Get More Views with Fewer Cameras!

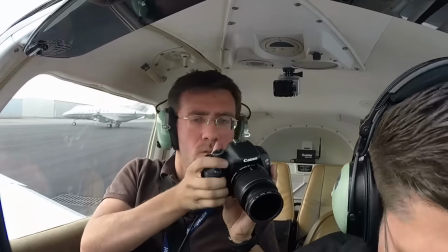You guys have been asking me to share my aviation filmmaking techniques for a long time. The wait is now over.
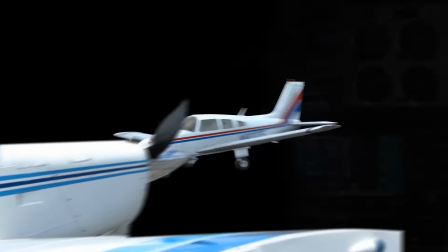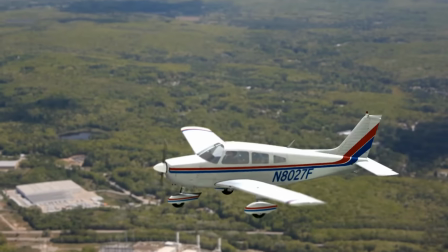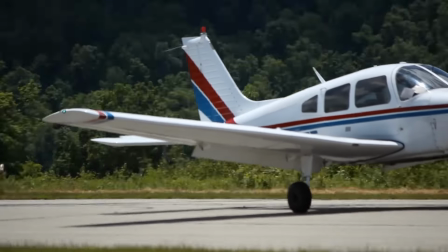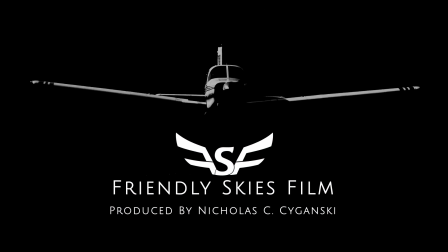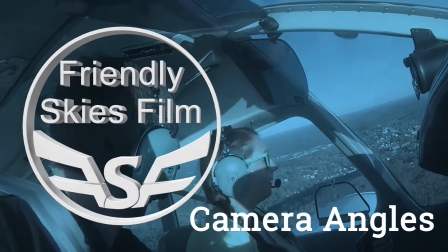To kick off this Better Aviation video series, I want to start with something that most people already do pretty well, which is camera angles.
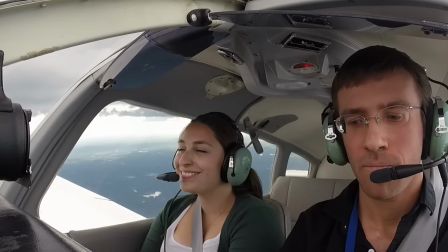Most pilots I see online have already figured out how to mount a camera in a few different locations in the cockpit to give their viewers some variety.
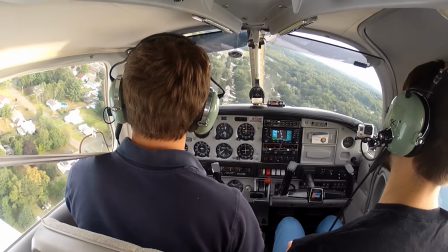They might be in the windshield looking forward, behind the pilots, or even on the outside of the aircraft.
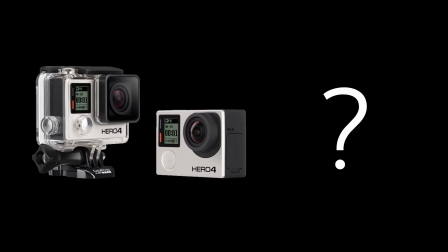Yet people ask me all the time, how many cameras do you need? My usual answer is 4.5.
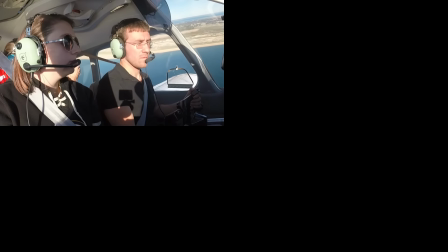My usual configuration is one on the passenger side, one overhead,
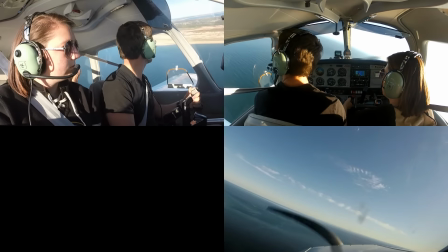one on the glare shield, and one more somewhere on the exterior of the aircraft.
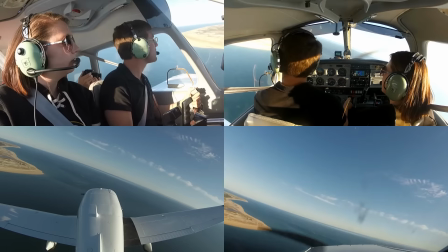Oh, and a passenger will usually have a cell phone or a DSLR camera with them, making 4.5.
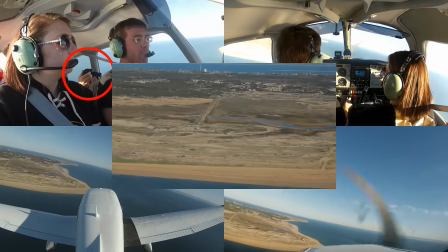Honestly, some of the best footage I collect on a flight will be from my passengers, so make sure you have a way to exchange videos with them after the flight. But there's a reason that people have asked if I have as many as 10 cameras on every flight.
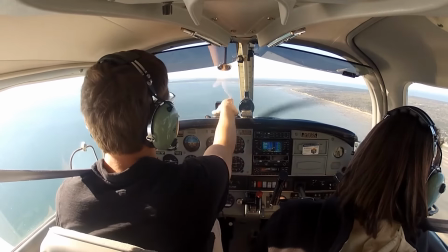I'll let you in on a little secret. Cameras are movable.
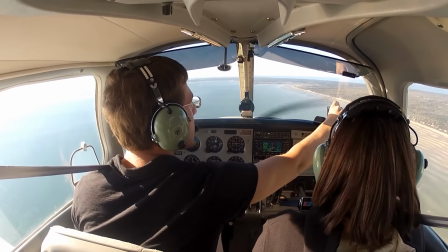If you've made a glare shield friction mount like I have, you have nearly infinite camera possibilities.
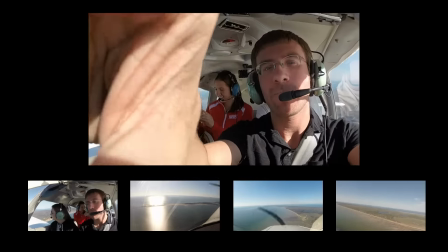Just look at all of these shots that came from that one camera. It's like having 4 cameras in one.
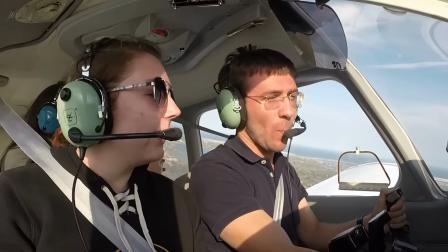But wait, there's more. Even your mounted cameras don't have to stay where they are.
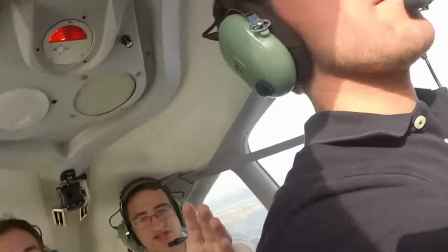Take one down and pass it around. Let your passengers aim the cameras around for a change.
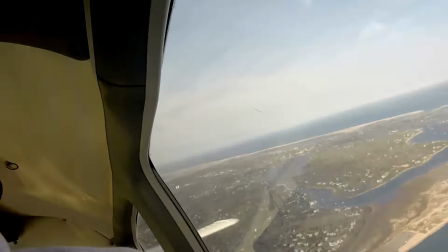They might capture something really cool, or at least make some good memories. You don't even have to keep those mounted cameras in the same place.
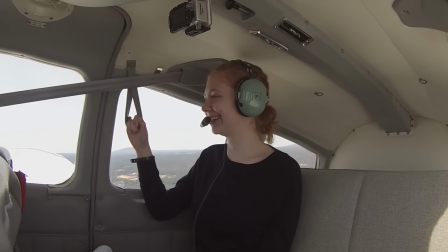Try moving them throughout the flight. Capture your passengers' reactions in the back seat, and then move it up front to get the gauges.
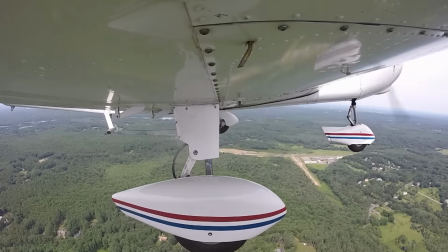Same thing with your outside camera. Every time you land in an airport, move the camera.
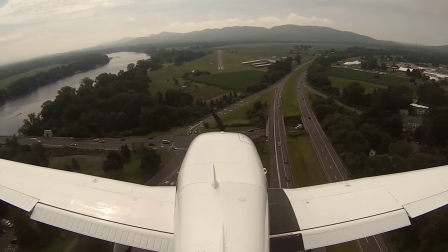I bring an entire bag of mounting equipment so I can handle almost any location on the inside or the outside of my aircraft on any flight.
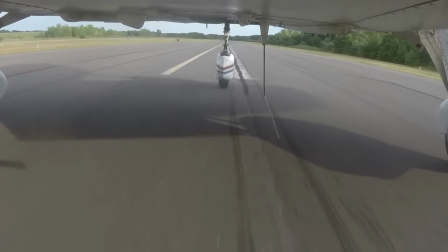Some people say Cessnas are a lot better for doing video than Pipers, but I can find a location on almost any aircraft to mount a camera securely.
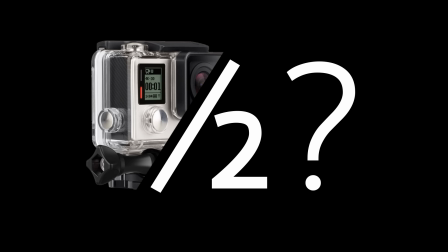Getting back to that 1/2 camera for a second, never be afraid to show your audience exactly what you're talking about in a video.
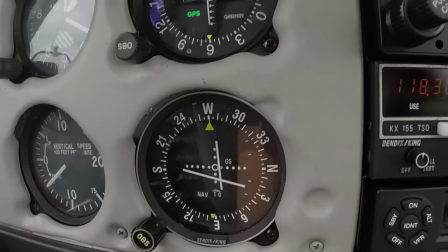I really like having a camera just sitting in the seat next to me that I can grab anytime I have something to show.
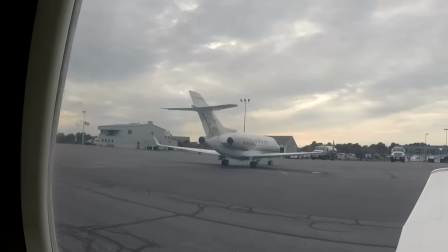I find that doing this helps you capture more of aviation in a more convincing way, not to mention the rest of your adventures around the field.
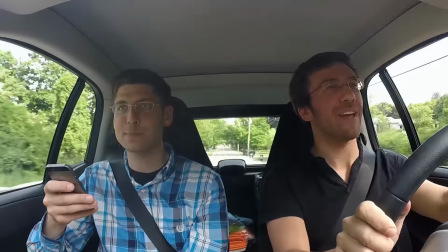Which brings me to my next point. I have a challenge for you.
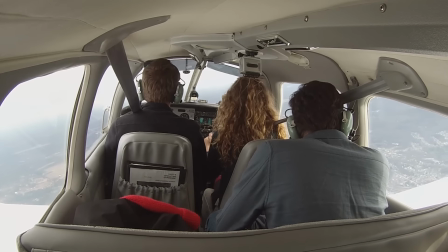In every single one of my videos, I personally challenge myself to show you guys something from aviation in a new way,
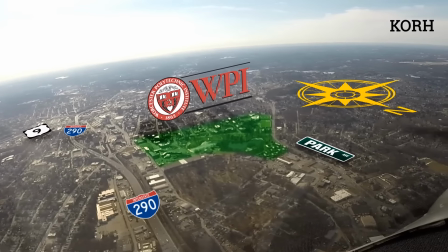with new camera equipment or new technology or computer graphics.
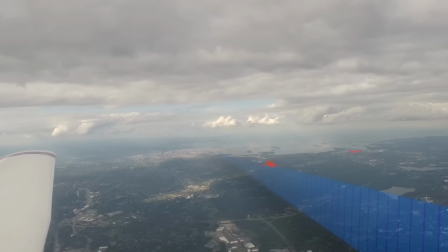I want you guys to show me the coolest way you've ever seen something portrayed in aviation film.
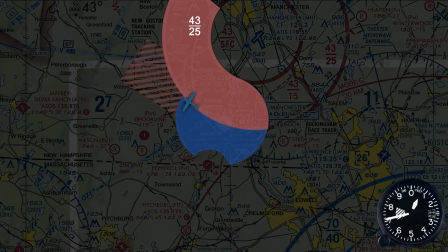Whoever we decide has the coolest concept will be showcased in my next aviation film video.
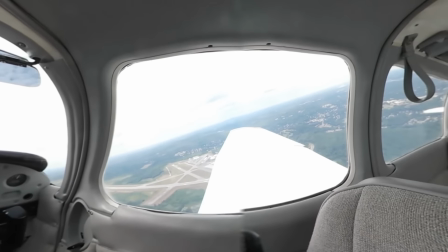I expect these to be really good and unique, and I also expect a lot of links posted in the comments below. If you don't see your comment show up immediately, don't panic. It just means that I have to approve it, and you'll see it shortly.
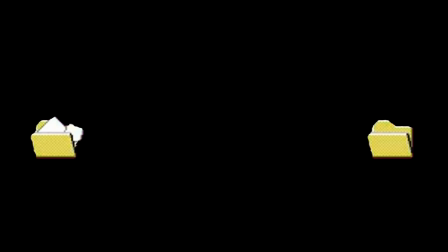Everything is okay, I promise. Great! Now that you've captured all that footage, what do we do with it?
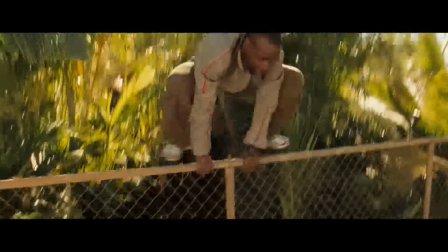Have you ever watched a Hollywood blockbuster, like really watched it?
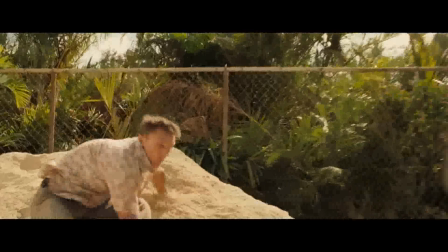Have you noticed how the cinematographer conveys what they want in the scene using quick jump cuts and camera movements?
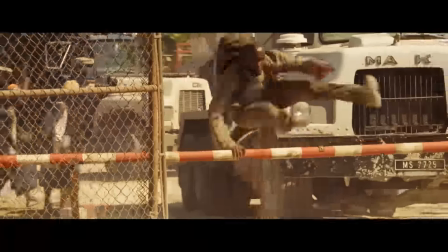I think you'll agree that it really makes things a lot more exciting. Since I like to keep my viewers awake, I try to apply the same concepts into aviation filmmaking.
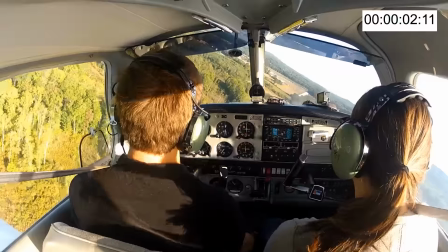My biggest rule is to never go more than 10 seconds without changing the scene for my viewers.
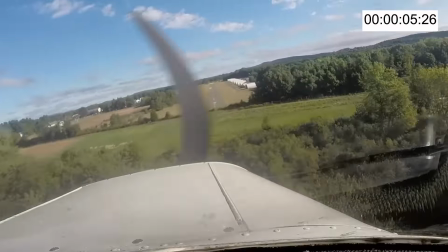Trust me, it goes a long way.